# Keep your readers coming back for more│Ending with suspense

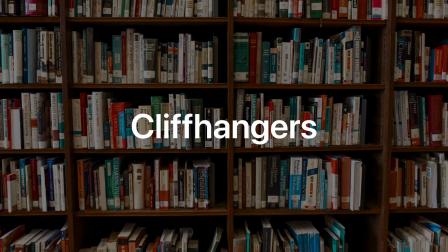0:03 Cliffhangers have been used in multiple sources of media, including film, TV, and literature.
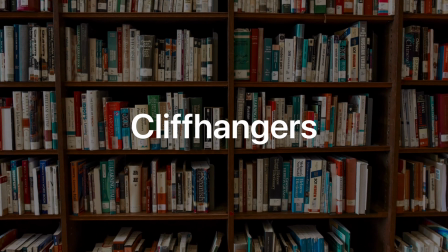0:09 If you don't know already, a cliffhanger is where we end a scene, chapter, episode, film,
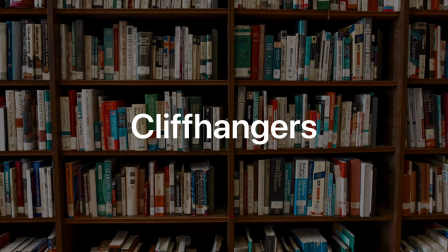0:13 or book with a suspense or moment that is designed to leave the audience wanting more.
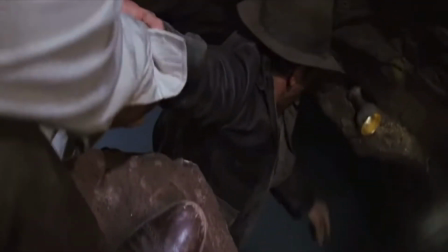0:19 Imagine, as the name suggests, a character hanging from the edge of a cliff by one hand, then the scene ending there.
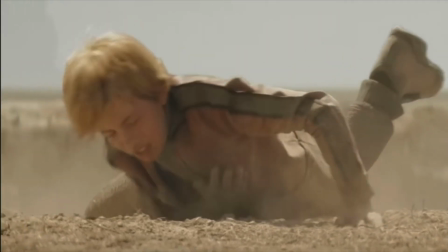0:26 Did they fall? Did they pull themselves up? We need to continue investing into the story to find out.
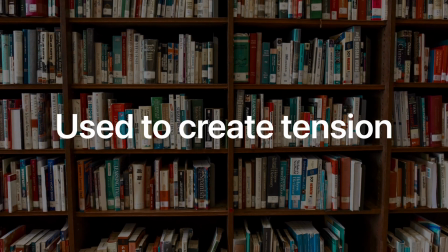0:34 This technique is usually used to create tension and anticipation,
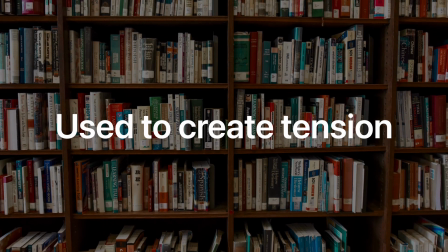0:38 forcing the audience to wait until the next installment or section to find out what happens next.
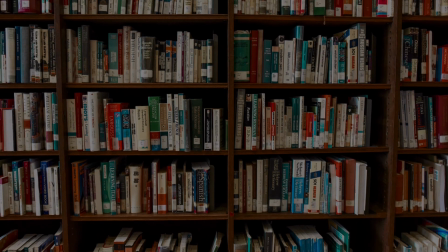0:43 The obvious intention of this is that it makes your reader continue to the next chapter,
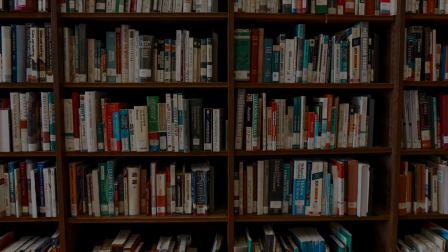0:47 your moviegoer come back for the sequel, or your TV show watcher to binge an entire season.
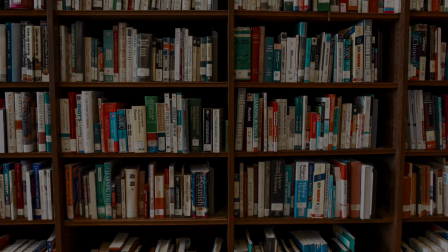0:53 Cliffhangers have been around for a very long time, but today let's look at how you can use them effectively when writing your own story,
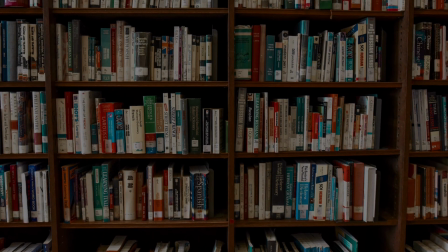1:00 how you can avoid potential contrivances, and help you spot cliffhangers in media that you support.
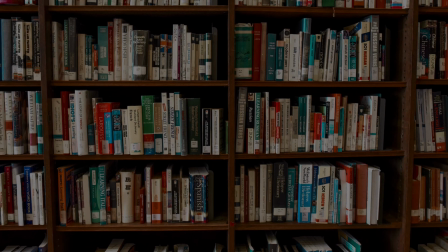1:06 When placing cliffhangers into your story, the most important part is that the situation needs to have a certain level of ambiguity to it.
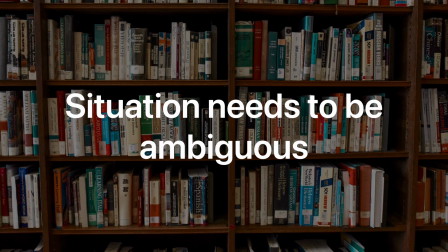1:13 If the outcome is obvious to the reader, or the perilous side isn't likely, then the cliffhanger won't be effective.
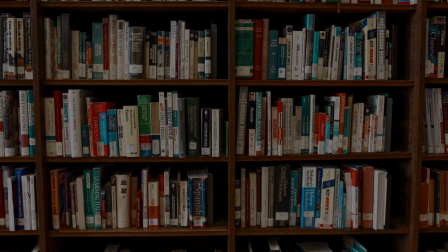1:20 Fake-out deaths are classic examples of how this can go wrong.
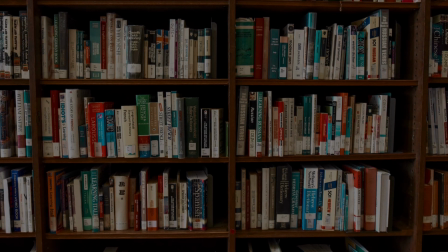1:23 This is especially prominent in TV and films where time is limited, so deaths are a quick way to get emotional payoff from the audience.
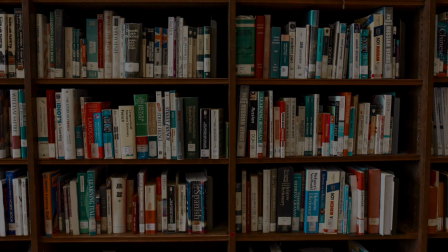1:31 The issue here is that writers may want to have their cake and eat it. They want the emotional effect without losing a character.
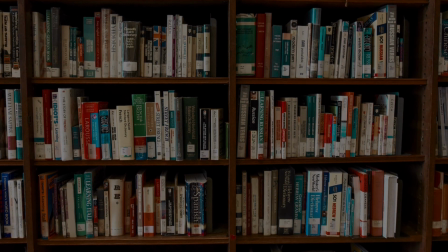1:38 These are bad cliffhangers, because more often than not the feint is obvious to the audience.
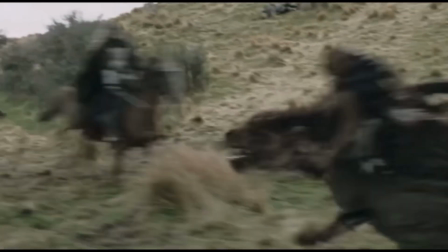1:44 In the Lord of the Rings films, we are teased that Aragorn might have died,
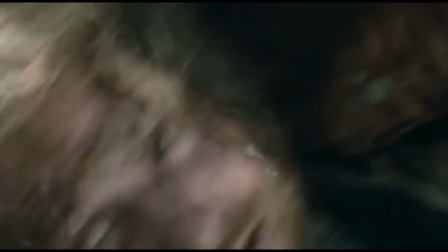1:47 but I have never met anybody over 12 who thought that this was an actual possibility or something that actually happened.
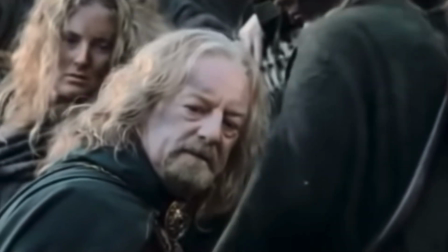1:53 The outcome wasn't ambiguous. Instead, this felt like a form of emotional manipulation to make us invest more in the story, and it showed.
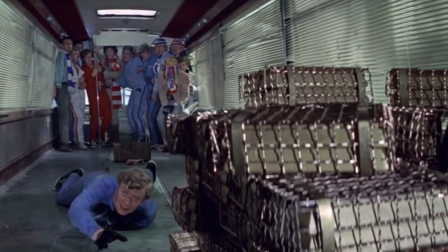2:02 In The Italian Job, however, the good original one that is,
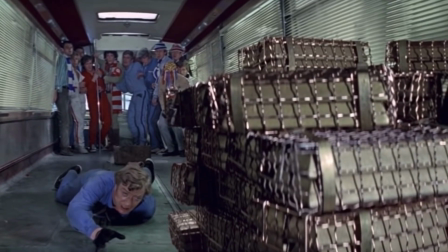2:06 the entire film ends with the bus literally hanging over the cliff, with our characters and the gold trapped perilously inside.
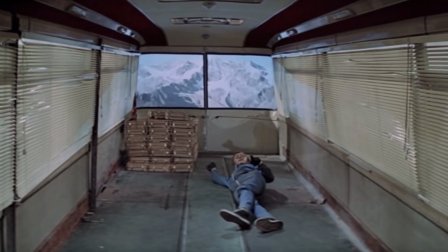2:12 This is a tantalizing example of an expert cliffhanger, where the outcome is far from obvious given everything we've seen in the film.
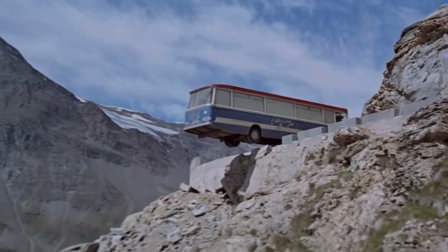2:19 Despite no payoff, this scene solidified the film as a classic, with debates about what happened next until the writers revealed it later.
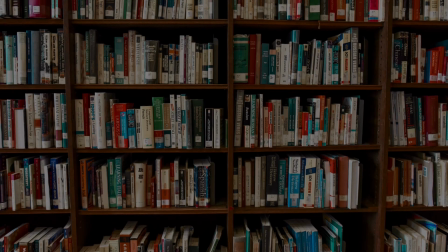2:27 This again speaks to the ambiguity necessary to create convincing cliffhangers.
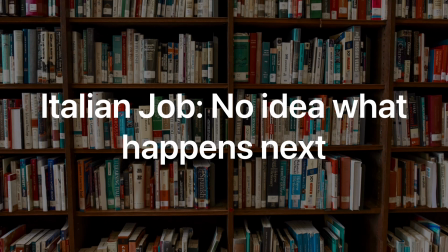2:32 In The Italian Job, we don't know what will happen next, and we have no good indication that will tell us.
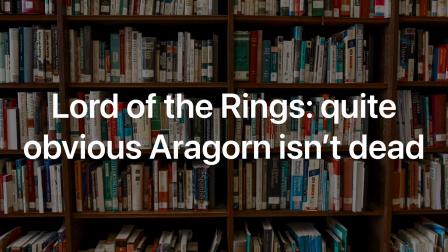2:38 In The Lord of the Rings, however, we are all fairly certain that Aragorn hasn't died, considering he's going to be the main focus of the rest of the film and the third.
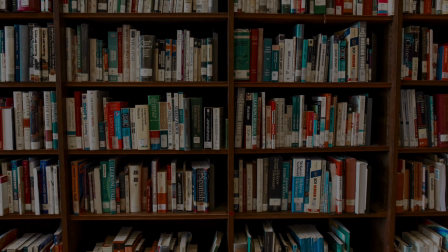2:47 Another important step to any effective and satisfying cliffhanger is to build anticipation before the moment.
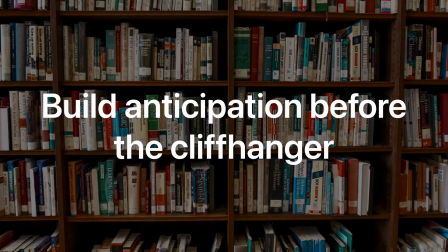2:53 You want to steadily invest your audience in the proceedings, hinting at or stating the outcomes that could come to pass if something should happen.
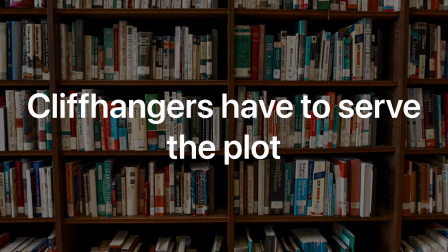3:01 More than that, cliffhangers have to serve the plot. They are not for emotional manipulation.
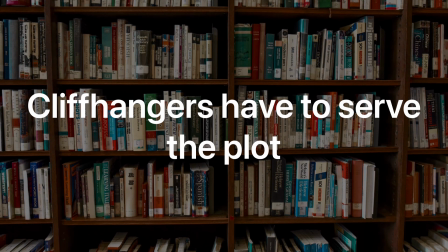3:07 They should contribute to the narrative and then provide a natural climax of events, then cut to black.
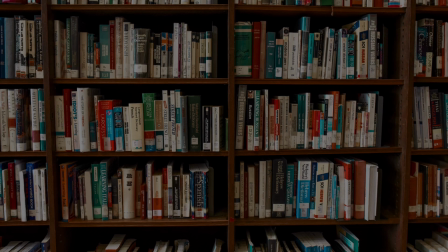3:13 All that build-up and anticipation is what makes a cliffhanger so effective. You're denying the audience the satisfaction right at the moment they expect it.
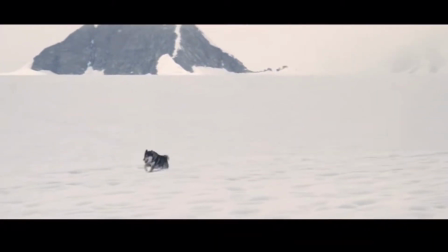3:22 The film The Thing has a great cliffhanger ending with the dog running across the ice.
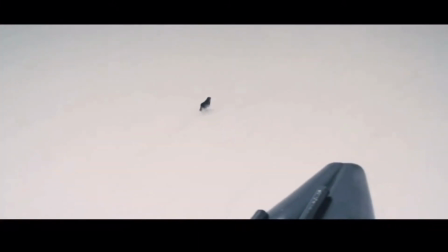3:27 We've spent an entire movie building up the stakes of what will happen if the dog escapes,
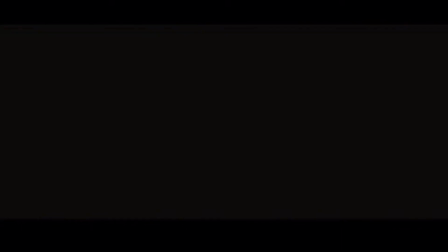3:32 so the cut to black after the gunshot without knowing what happens is the perfect amount of payoff.
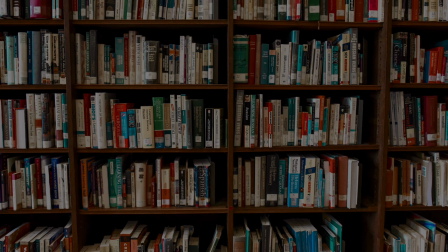3:38 Similarly, as seen most in TV shows and books, you can use the knowable length of the medium to build anticipation, only to give some payoff at the end. When you're watching a TV show, you know how much longer is left, how many more episodes there are to go.
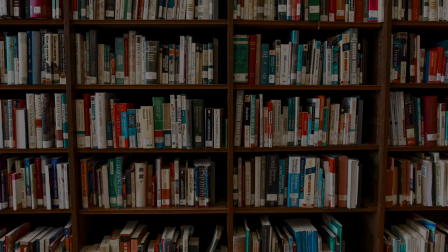3:52 Each minute we watch in the final or penultimate episode builds the tension of what can be squeezed into the time and what will be left mysterious for now.
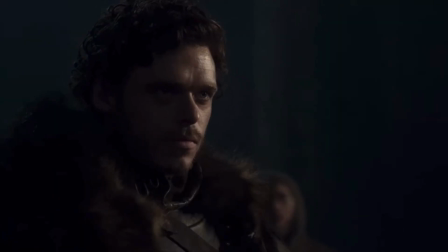4:00 In Season 1 of Game of Thrones, Ned Stark is dead, and we are waiting for the North's reaction.
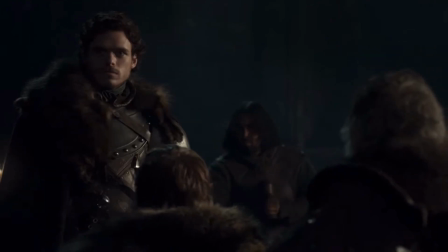4:06 The entire last episode builds and builds until Robb is finally declared King of the North at the end.
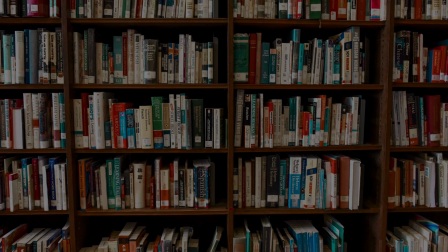4:13 This is enough information to hook us and make us invest in the second season, but not so much information that we're not interested in finding out more.
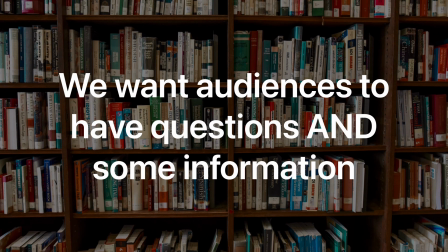4:20 We want our audiences to have questions, and some information.
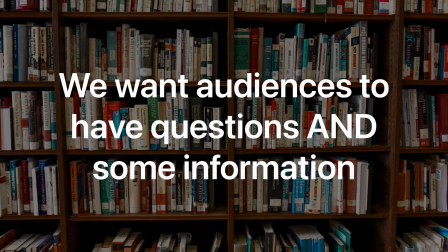4:25 We don't want to tell them everything, as there'll be no intrigue, and we want to avoid telling them nothing, otherwise it's too abrupt and forced and there's no reason for them to come back.
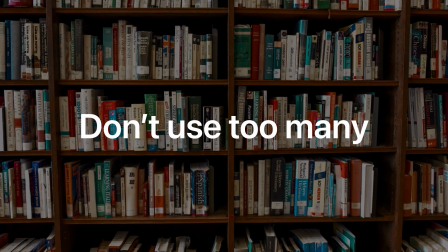4:33 When it comes to cliffhangers, we also want to make sure we don't use too many. This is the same for almost any writing technique, but let's just focus on cliffhangers.
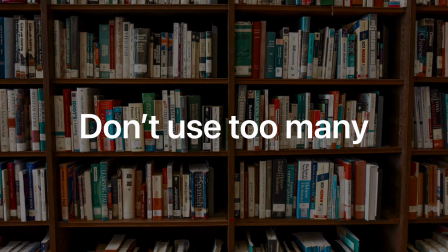4:42 Overuse creates emotional fatigue in our audience, and essentially makes them stop caring about what's happening.
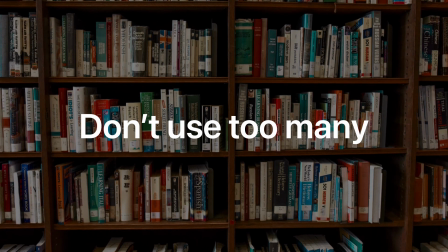4:47 It cheapens them, and can shatter the immersion for the audience. On top of that, you need to make sure any payoff you give is satisfying.
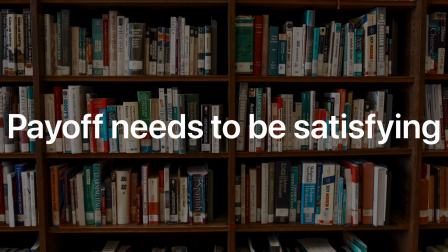4:55 Do this by being strict about the logical consistencies in your story, as well as making sure you're not being contrived in how you do things.
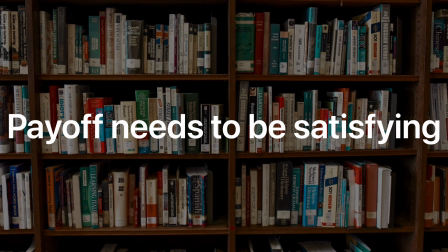5:03 Planning can be really useful here, to make sure you keep track of all the details that allow a payoff to make sense.
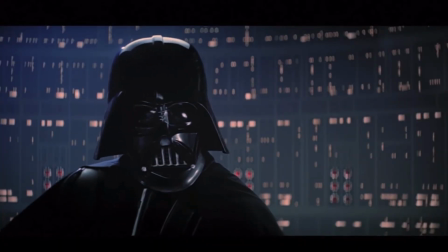5:09 Darth Vader's reveal as Luke's father is a great cliffhanger for the next Star Wars film.
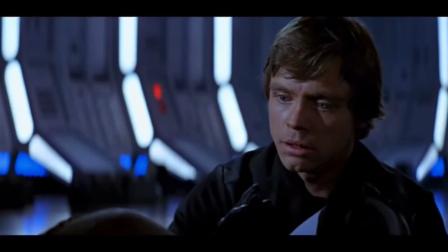5:14 We are given the entire next film to build up for the payoff after the cliffhanger, which leads to it being immensely satisfying.
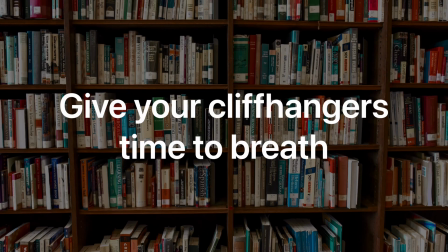5:21 You need to let your cliffhanger breathe after you've done it, and then build up the audience investment to pay it off. You can't rush these things. Leave space for resolutions to ferment naturally.
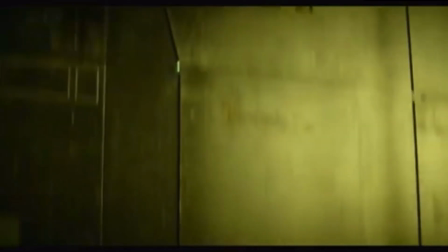5:34 Chewbacca's fake-out death in The Rise of Skywalker is revealed to be fake within a few minutes of the cliffhanger being done.
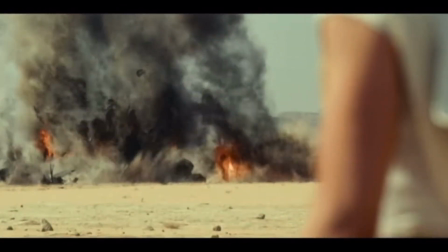5:40 This doesn't give us time to come to terms with the consequences of what's just happened, or what the consequences might be in the future.
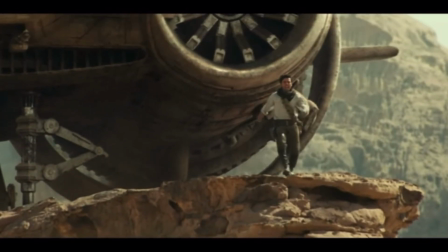5:47 It feels cheap and manipulative. There is a balancing act here, though.
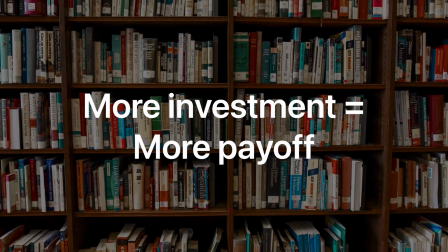5:52 The more investment, the stronger the payoff needs to be. And you do need to pay off cliffhangers that take place in the middle of your story.
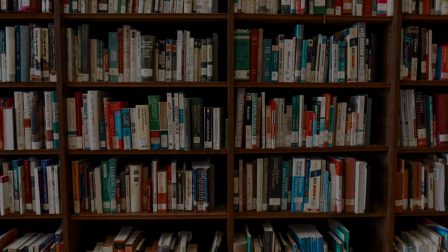6:00 Cliffhangers to finish are fine. It creates a talking point.
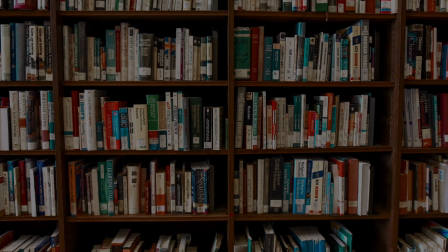6:03 But baiting your audience in the middle and then giving nothing, just like with mystery boxes, will leave them deeply dissatisfied.
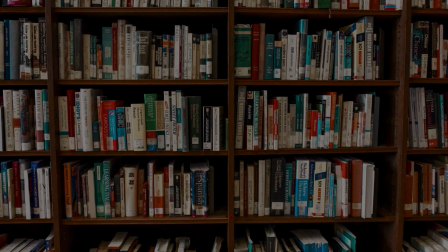6:09 I mentioned it earlier, but a final point that is worth exploring is making sure cliffhangers feed into your story.
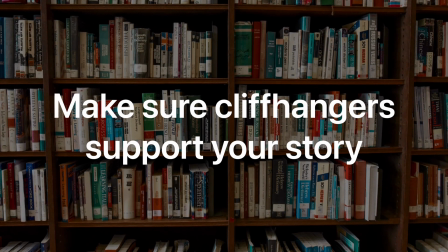6:15 You don't want to be creating cliffhangers at the detriment of character development or cohesive narratives.
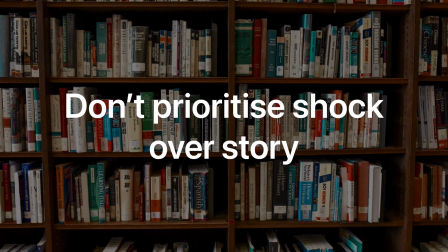6:21 Don't prioritize shock value over character growth.
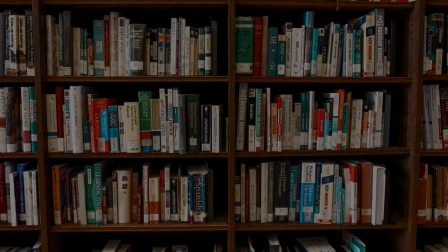6:25 For example, if a character's story arc is cut off abruptly in a cliffhanger, without any resolution or further development,
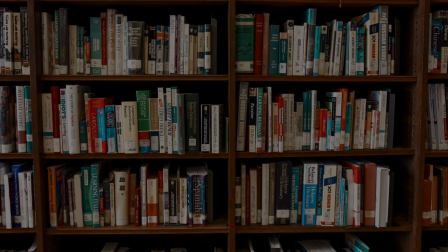6:31 it can feel unsatisfying and undermine the audience investment in that character and the rest of the story.
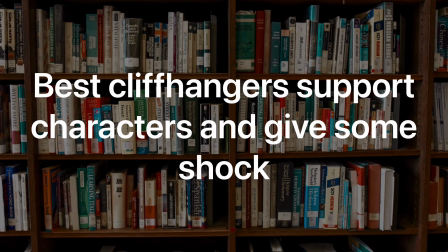6:36 The best cliffhangers support characters and provide some shock. Make the cliffhanger related to the character's development and arc.
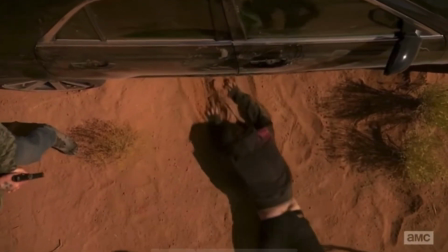6:45 In Breaking Bad, Jesse is kidnapped by a rival drug gang, and his fate is left uncertain.
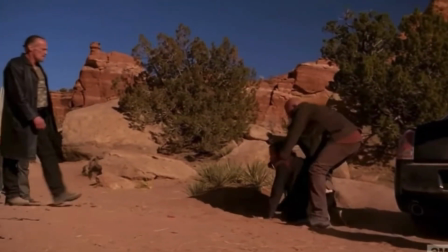6:50 But it also helps us understand his character more, as he's forced to confront the consequences of his actions and grows as a consequence.
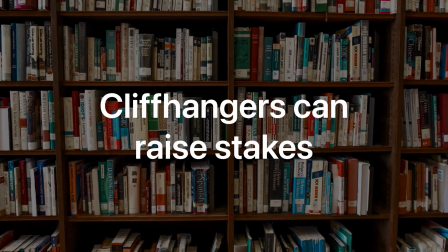6:58 More than that, cliffhangers are great for raising stakes rather than stopping stories abruptly.
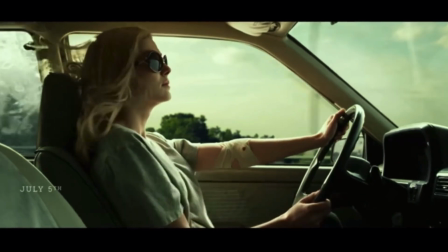7:03 In Gone Girl, the narrative shift between the characters allows for tension to build as Nick discovers more clues that may help his case.
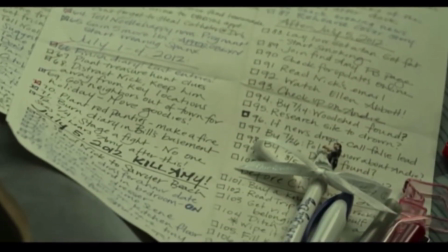7:11 Not everything is told to us, but we can feel the stakes rise with each cliffhanger.
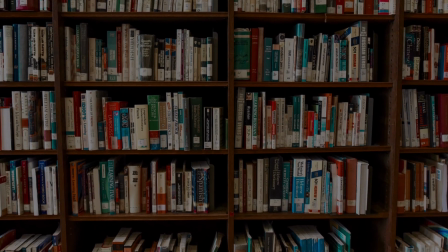7:16 So, cliffhangers can be a very effective tool in your writing arsenal, but just make sure you're using them wisely, despite how tempting it can be to try and get some quick shock value.
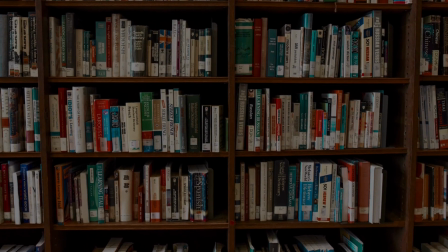7:25 Remember that the best cliffhangers aren't the ones that shock us.
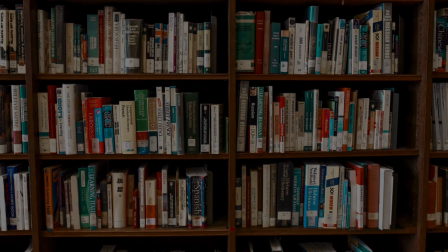7:28 They're the ones that drive the story and the characters forward, and thus invest us emotionally in the narrative.